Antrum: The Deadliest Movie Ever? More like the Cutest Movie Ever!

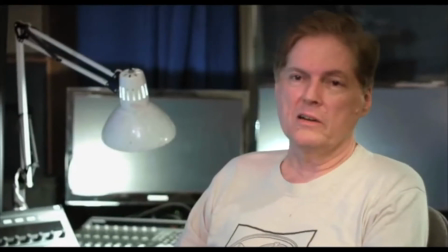239s
This documentary aspect makes Antrim stand out from other found footage horror in that it establishes that there are two different diegeses,
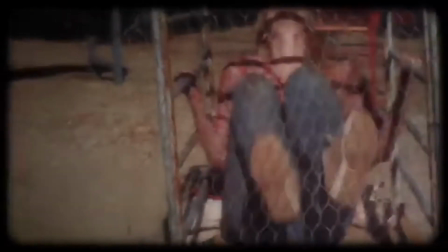247s
which is basically film jargon for the film's reality.
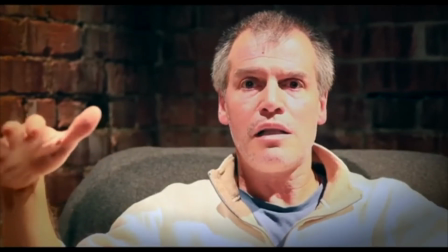251s
There is a quote-unquote our diegesis, where the interviews take place as well as the burning of the theater,
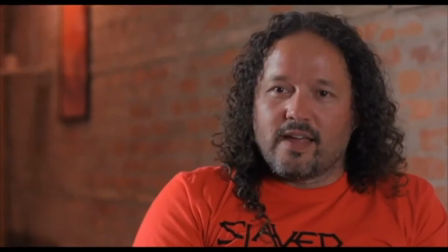256s
and then there is Antrim's diegesis, which is just the movie.
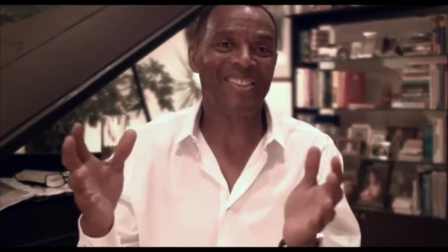261s
Instead of presenting the film like a traditional found footage film, where both introductions take place in the same diegesis,
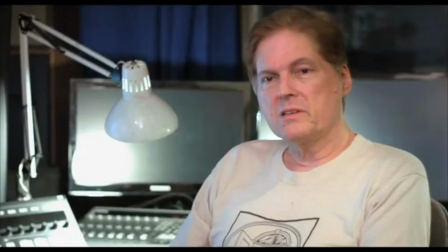268s
which the film tries to convince us is our diegesis, like in the case of the Blair Witch Project and Paranormal Activity.
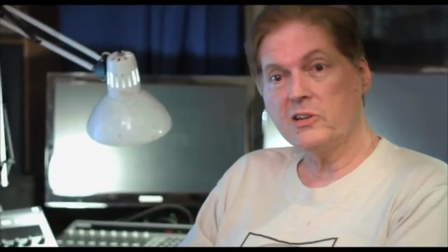276s
Basically, this establishment of Antrim as just a movie allows for a much more believable feel than other found footage films,
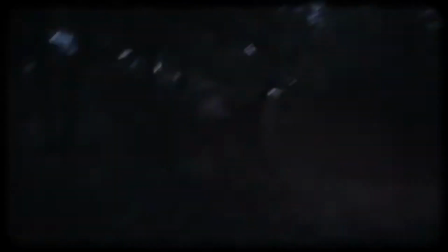282s
because the found footage in Antrim is Antrim. It's just a movie, and it's not where the horror comes from.
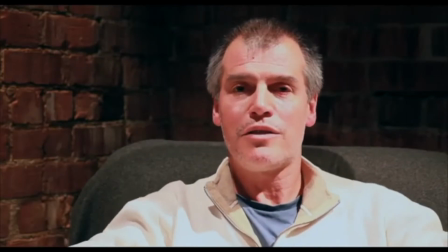289s
The horror comes from the prospect of watching a movie in which hundreds of people have died from watching,
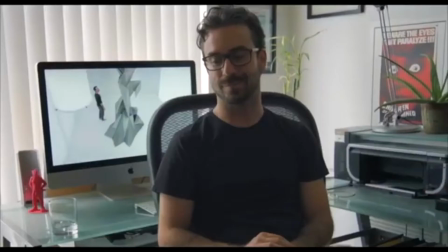294s
ultimately making you weary and borderline paranoid while watching the movie at the prospect of something bad happening to you after viewing,
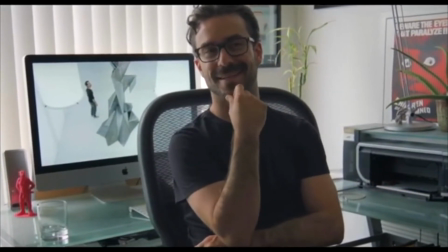301s
especially when all hell begins to slip throughout the plot. That was the biggest one.
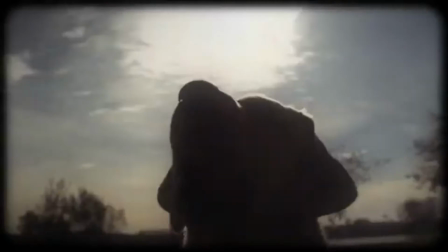306s
And every creative decision after that may seem very small, at least in comparison, but they still add up very nicely.
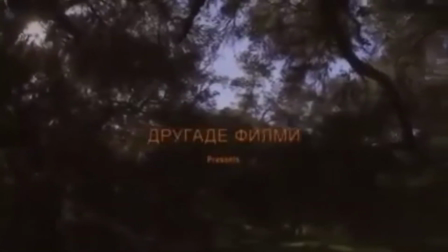313s
Next is the aspect of language in Antrum, starting with the beginning credits.
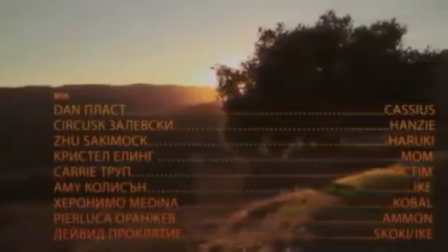317s
As you may have noticed, they're in Russian, which isn't out of the question for the film,
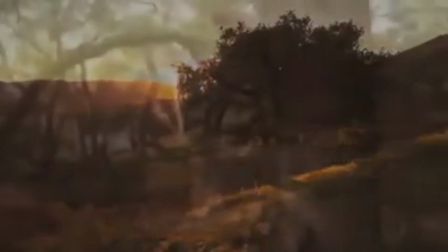323s
as it did premiere at a film festival in Budapest, so naturally we as the audience expect to have to read subtitles,
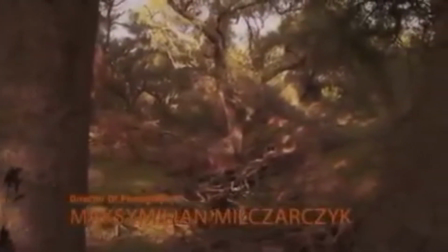330s
since the characters are surely going to be speaking Russian. However, such is not the case, as the kids seem to speak perfect English,
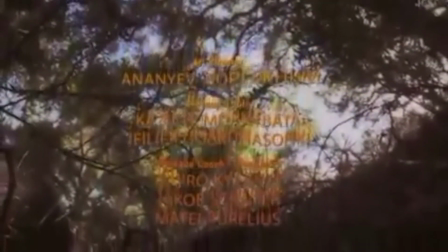337s
which causes questions to arise immediately as to why these children speak English in this Russian film.
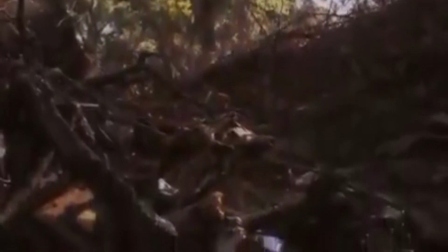343s
And it gets even more interesting when you find out they're the only ones who speak English.
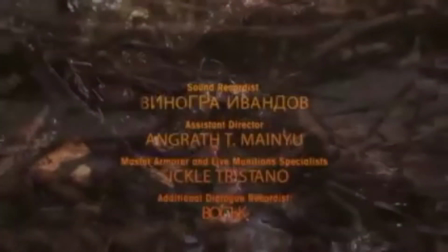348s
The man they meet who is about to commit suicide in the forest speaks Japanese.
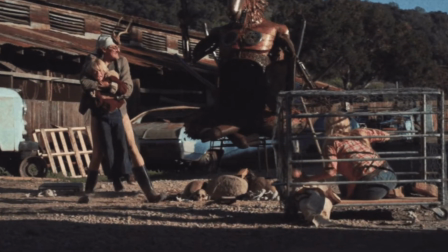353s
The two men who capture the kids to put them in the Satan oven speak Russian. And almost all the subliminal messaging is in Latin.
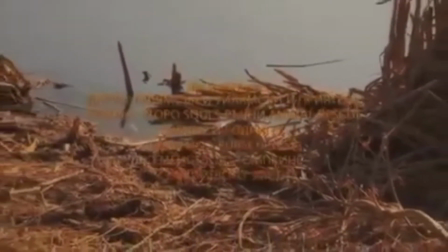360s
And keep in mind, there are no subtitles in the movie whatsoever.
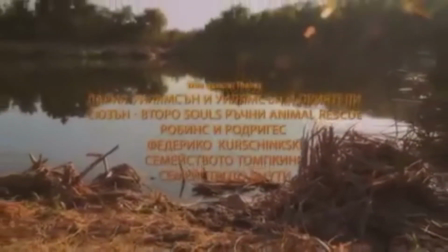364s
I absolutely adore this decision in regards to the languages in the film, because it works to create a very unnerving feeling throughout the movie,
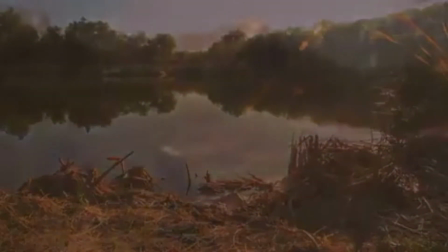371s
right from the beginning, as we know absolutely nothing about the people behind this movie,
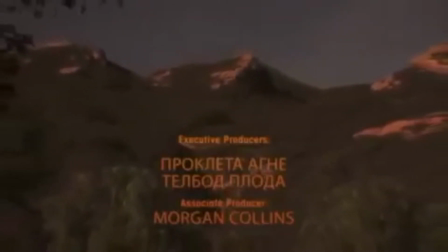375s
seeing as how no description was given of the filmmakers in the documentary opening before Antrim began.
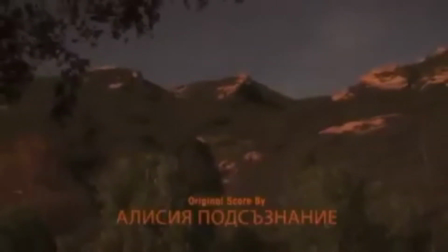380s
We looked at the credits at the beginning for, at the very least, the name of the director.
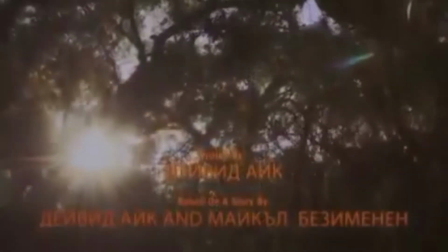386s
But no, all we get is Russian characters, completely illegible to most people.
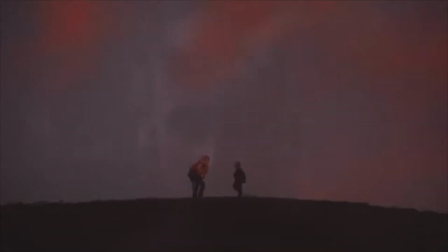391s
As if this movie was made by no one.
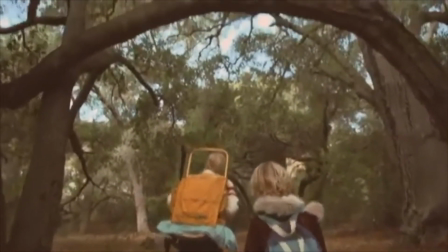394s
In terms of the spoken aspect of the language barrier, this works to further alienate not only us but the children from the reality of this hellscape forest.
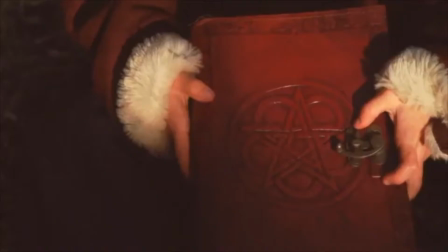402s
We do not understand the Japanese man when he speaks. We know not of what spurred his suicide attempt, nor what he plans to do next after being interrupted by the kids.
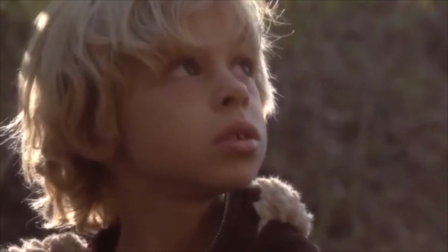411s
His words are not meant to be understood.
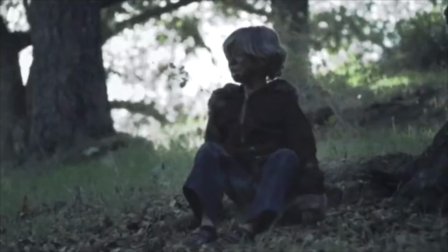413s
We are meant to be left wondering if the hellscape forest played a role in his choice, and if a fate like that could be in the future for one of our protagonists.
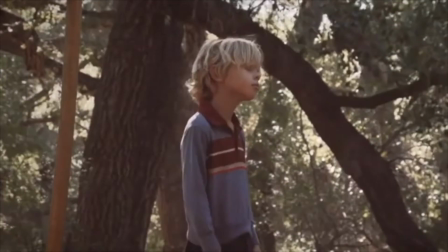421s
However, this effect shines the brightest when the two Russian men capture the kids and attempt to shove them in the Satan oven.
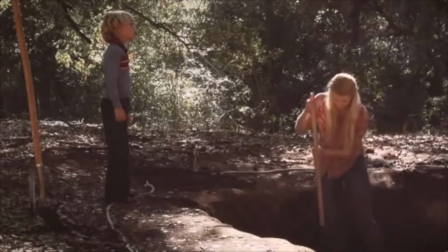427s
We don't know why they're doing this. Unless an audience member understands Russian, we can't possibly know what they're saying.
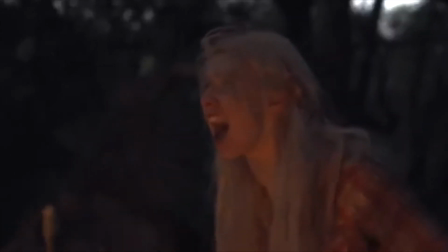434s
We can only assume they're doing this as a sacrifice to their twisted deity. With their motives unknown, these two men become beyond horrifying,
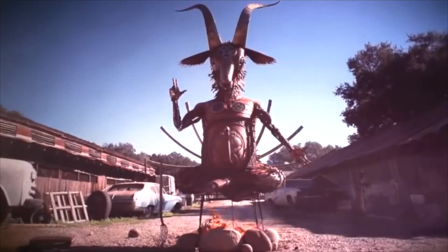442s
as we realize they cannot be reasoned with to perhaps spare the lives of these kids.
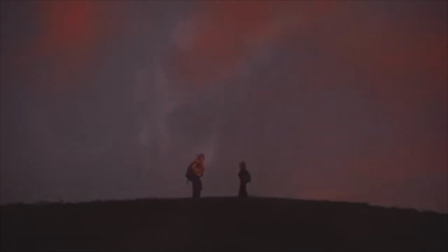448s
In a sense, perhaps, this also works as a means to reflect the mind of a child, one who does not truly understand things like suicide or human sacrifices.
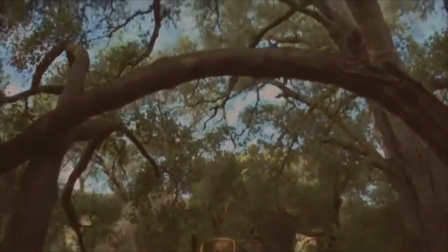456s
To them, it's nothing but an unknown tongue, but they soon understand that these people are out to hurt them. However, neither they nor us will ever truly understand why. In terms of the Latin subliminal messages that appear sporadically throughout the film, it works pretty much the same way as the Russian and Japanese.
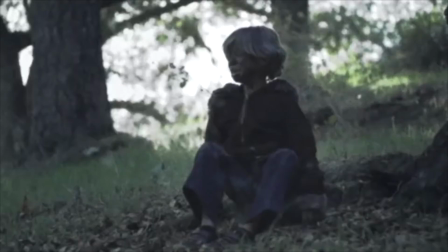474s
We don't know what it's saying, so we can only really guess. And more often than not, we imagine the worst.
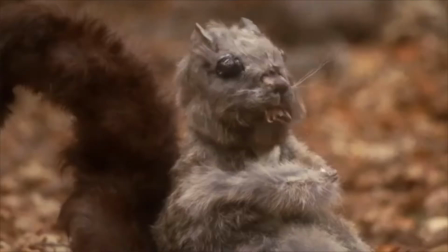480s
Perhaps the Latin phrases are a curse being put upon us, damning us to meet an awful end.